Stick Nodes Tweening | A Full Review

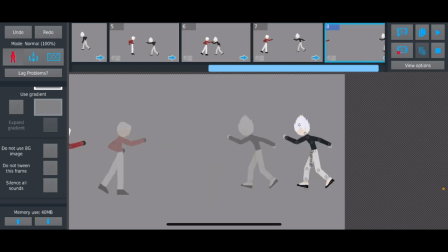16:25 Now, there could be a lot of things that I could potentially cover, but like I said, I don't even have a script. I only memorize the basic concepts to go over, and really, I don't have that much of a mental capacity, so I guess I'll have to move on, I guess.
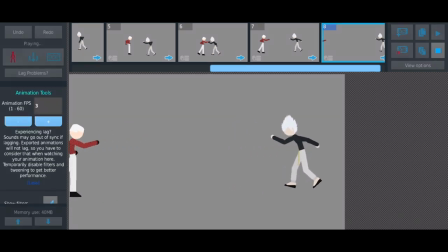16:45 I mean, I've covered the major points, from what I remember. I mean, if I miss anything large, like if I miss a lot of large stuff, then I'll make a second video, and I'll cover things in that video, unlike a part two.
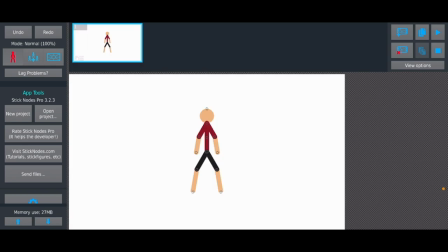16:59 Okay, so now before I move on to the benefits of tweening, I would like to go over something I mentioned earlier, which was tween framing. Now, I think there was just one thing I wanted to go over in this for now, it's just a visual demonstration and how people must use it.
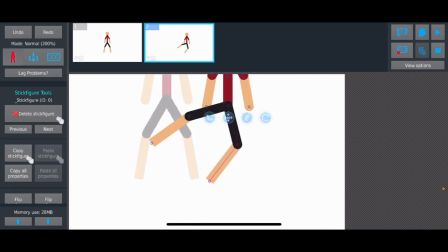17:20 Like for example, people might use it to help them animate a run or whatever,
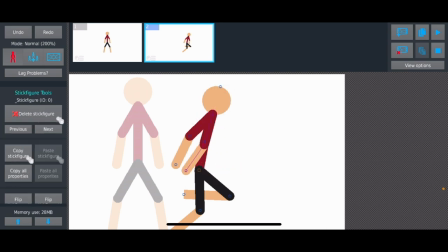17:30 really lazy as an example. The sword run better than this.
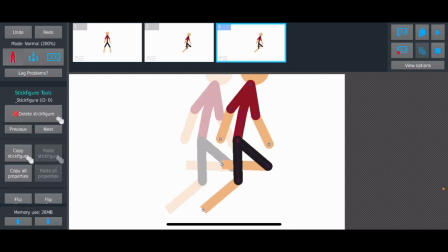17:38 Yeah, the stick figure breaks into a full-on run, I guess, I don't know.
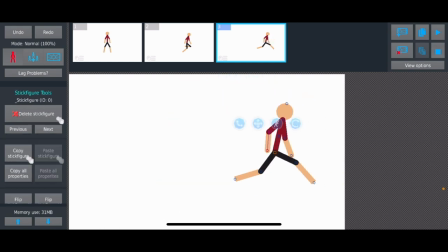17:50 Yeah.
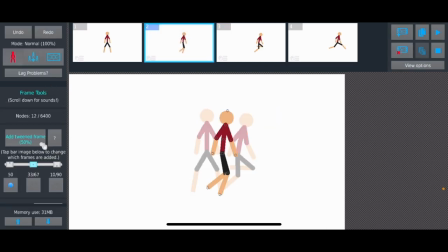17:54 So, we're going on tween frames,
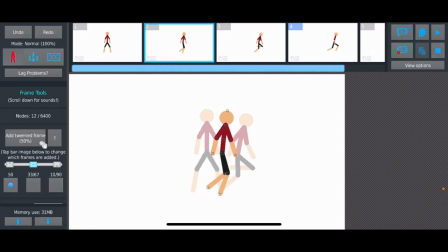17:58 and you can already realize that the
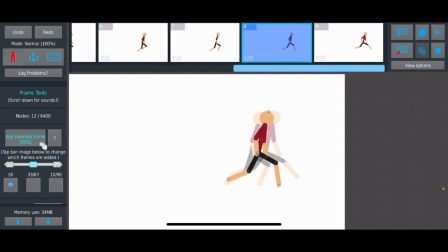18:06 animation looks kind of walkie.
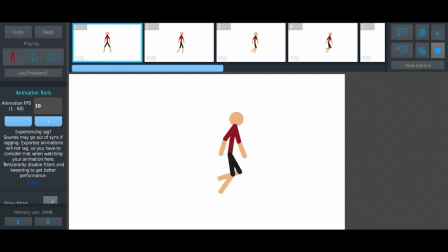18:10 Not in the sense that it's bad animating on my part, which, yes, it is, because it's a quick example, but also the fact that it looks extremely robotic.
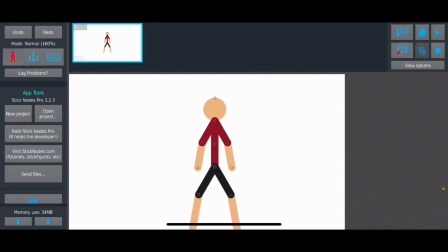18:25 I noticed people might use it to animate, say, a punch and
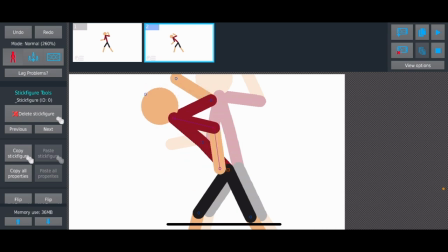18:37 make two poses, because people make two frames, And then they make some punch like this, quote-unquote punch.
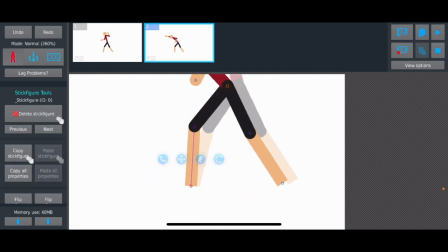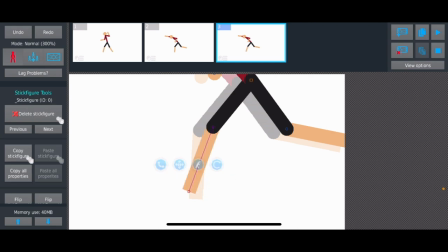18:54 Oh, if you're lucky, they make three frames. Oh yeah, you know, bad footing.
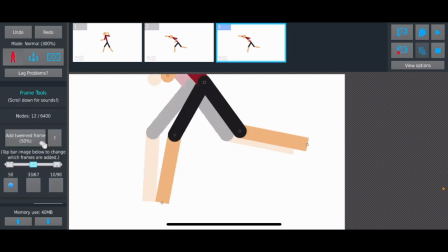18:59 Yeah, bad footing. The foot's all, it just slides over there. For whatever fucking reason.
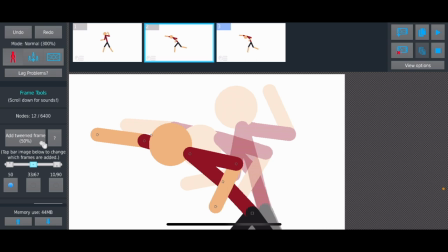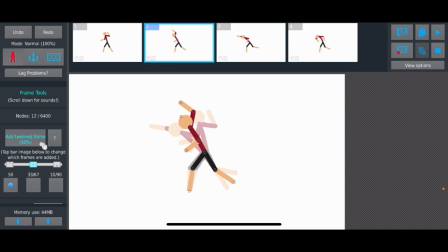19:15 Okay, so you have stuff here, okay? Let's tween-firm the shit out of it.
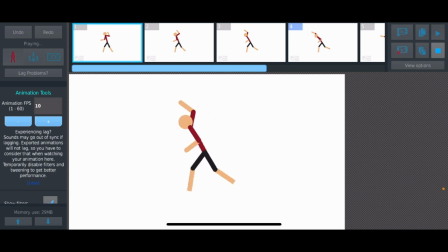19:24 Now people add more tween-firm than they even need to, so add like a bunch like that. Maybe make it a higher FPS, to be fair. I mean, you can already tell the issue being the robotic movement.
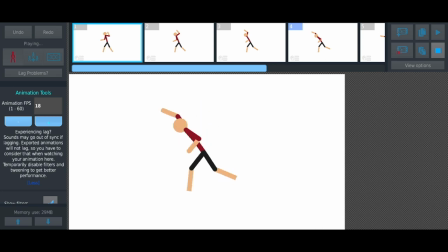19:40 This is like normal tweening, as I mentioned earlier, except it's just more manual than tweening, even though it's already automatic as it could be, but you can tell it's automatic, it's mechanical.
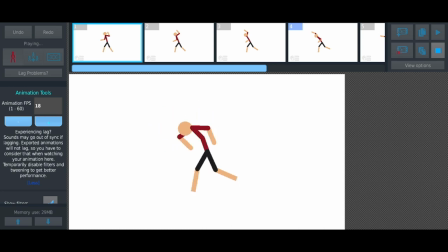19:59 People just choose where to play some tweening and that's really the only difference. And also it doesn't raise the FPS, so it's fair.
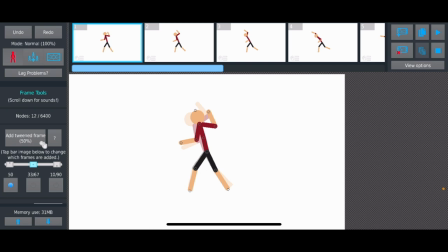20:06 You're adding tween frames to the recoil, whatever people call it, I forgot the term for it.
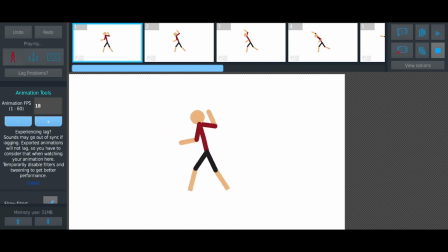20:16 You might have shit like this, it's like, well what is this, you know? Yeah, tween for everyone to use them properly, it can really make the animation look extremely mechanic, weak, unnatural, robotic, anything like that.